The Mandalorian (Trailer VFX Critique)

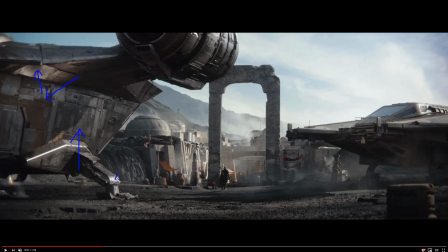(4:00)
And then you got all these nice kick highlights here that really shape the object, and then you have just all types of little doohickeys. Again, specularity is definitely the unsung hero of photorealism. What I like is you'll notice there's two little plumes right here, like 1 and 2,
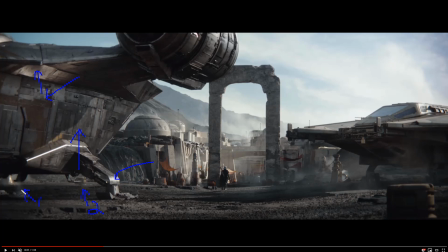(4:19)
which probably could be just carded sprays that could be just put in there. And you can see little patches of what is commonly probably just stock footage of like little, mists and so forth to kind of add atmosphere.
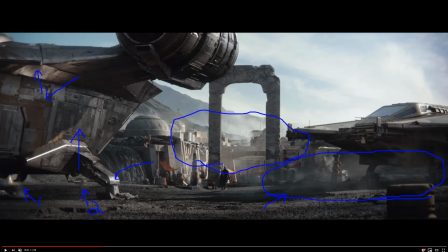(4:32)
You'll see one over here. You'll see a sort of a cloud formation moving over here. You'll see a little bit of a gas press here. And you'll just see all of this kind of go through the shot. So let me just play it a couple times so you guys can see it.
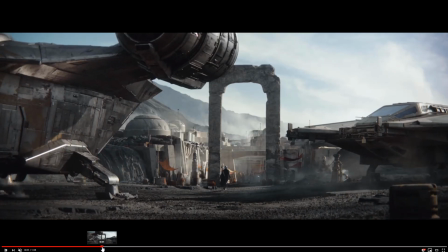(4:46)
And I'll play it through really quick so you can see it. So you can see, if we kind of take a look at this shot, you got the nice two little plumes right here. You
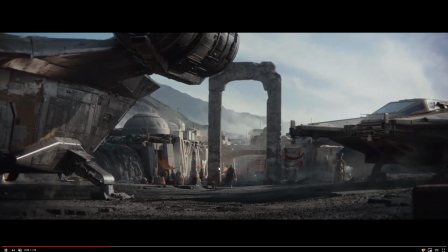(4:55)
got that little plume over here. You You have a little guy, some guy doing something right here, right?
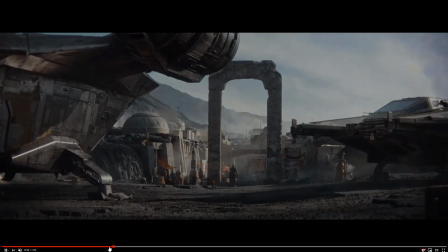(5:00)
You have a little R2 unit walking across, 2 characters right there. And you got some plumes of smoke over here.
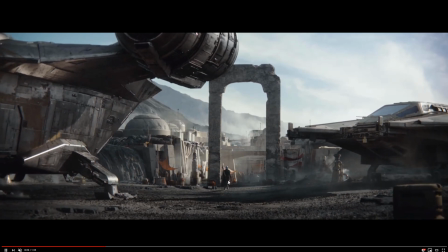(5:06)
All this could be just carded in, obviously. And then you just have this sort of mist just sitting here under the ship as if it just landed or something. So really, really awesome throughout the shot. And again, some of this stuff is obviously probably a 3D render like this and this.
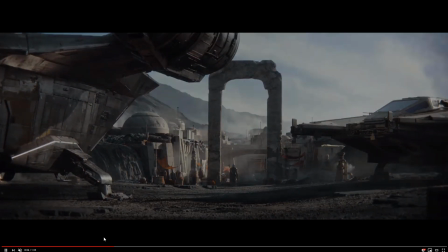(5:21)
And then the 2D render could be these pieces over here. These technically could be 2D cards.
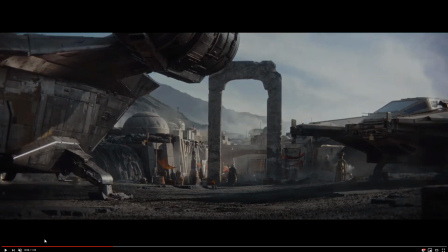(5:28)
So you could have a 2D card of this. And you just look at the parallax difference.
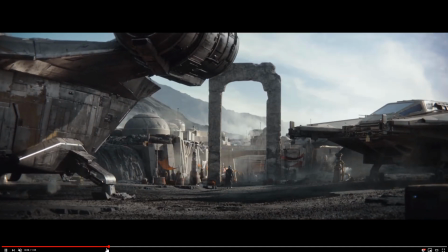(5:31)
You could see how there's just a slight shifting of parallax between possibly the cards of these buildings back here.
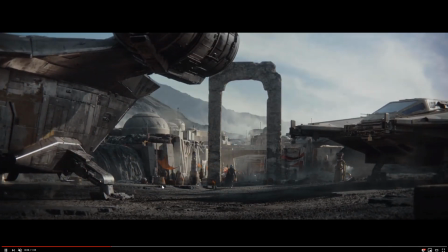(5:37)
And I think this shot specifically has inspired me to kind of think about the possibility of doing a tutorial.
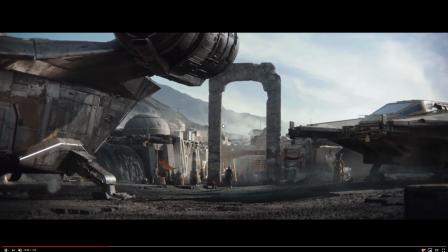(5:43)
I think I'd rather want to do maybe something a little bit more Blade Runner-esque, which will do like extensions and foreground 3D renders and so forth, but adding a lot of little details like this.
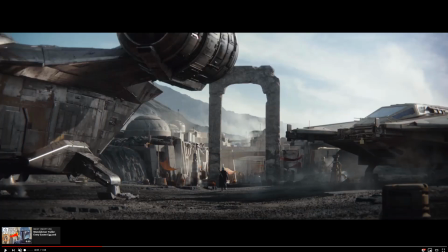(5:52)
And there's a lot of things you can do if you can't afford some of these packages that actually render, have smoke plumes, or you don't have enough RAM to press Houdini to render out a couple of this stuff, or maybe you don't know Houdini enough to, like, render out this, or maybe Bifrost or something. But, you can buy this stock, or you can get a party machine,
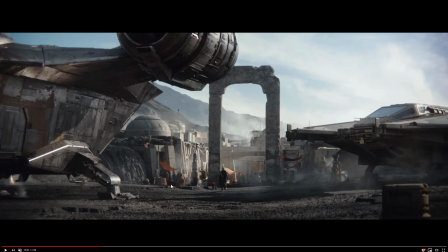(6:13)
and get a black wall or black cardboard, and maybe 2 or 3 pieces of black cardboard from your craft store. Get a party machine that sprays, spray. Set up a camera. You could even shoot this at 60 frames per second if you have, like, for instance, what I have, Blackmagic Pocket Cinema 4K.
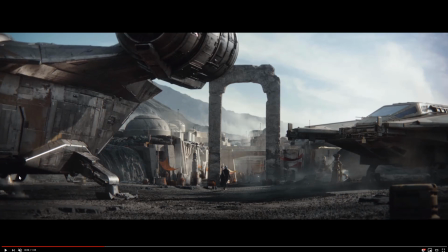(6:33)
And you can just shoot it, and you can get like a nice little thing you can composite in via luminance-based compositing. So again, really cool, lots of nice little details. Again, not a lot of saturation here, which is what I always tell you guys how much is awesome.
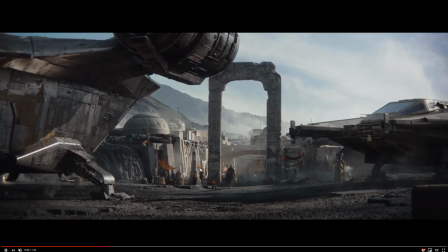(6:48)
You also have some possible simulations of these little, looks like canopies or whatever, right back here and here.
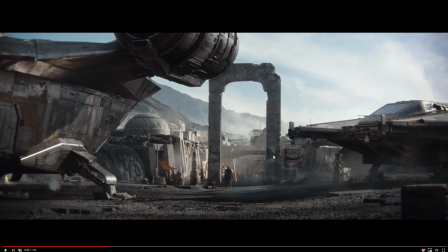(6:55)
So lots of stuff going on. And I'm just kind of thinking in the form of, we are very limited in regards to composite shots to look really cool and have really nice shots like this. And the reason being there's not a lot of training material out there to do so.
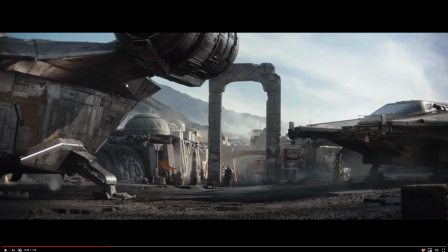(7:11)
But if you really think about this shot, you could technically, with Substance Painter and Designer, which I plan to get into, build out something sort of like this. And then just, you're not like copying off something. You're just trying to you're just inspired by just the layout.
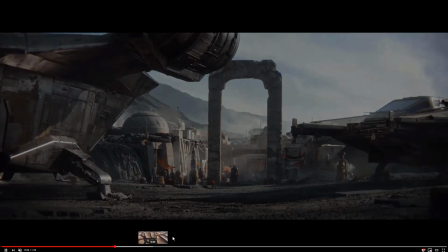(7:26)
It's not really stealing or nothing. It's just a matter of just kind of getting a cool feel.
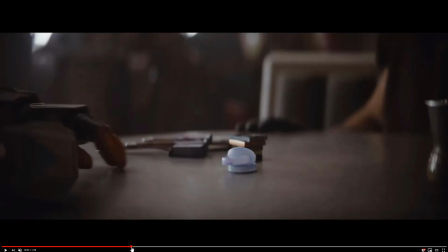(7:31)
So let's go ahead and take a look at everything. Again, I talked about this before. If you were out there with a Blackmagic Pocket Cinema 4K like I am, it's going to be very hard for you to get this sort of shallow depth of field here, because you'll have to really get very,
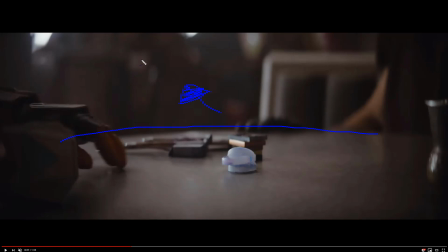(7:48)
very fast lenses, and even with fast lenses, it'll be hard to pull off this sort of quick fall off of shallow depth of field.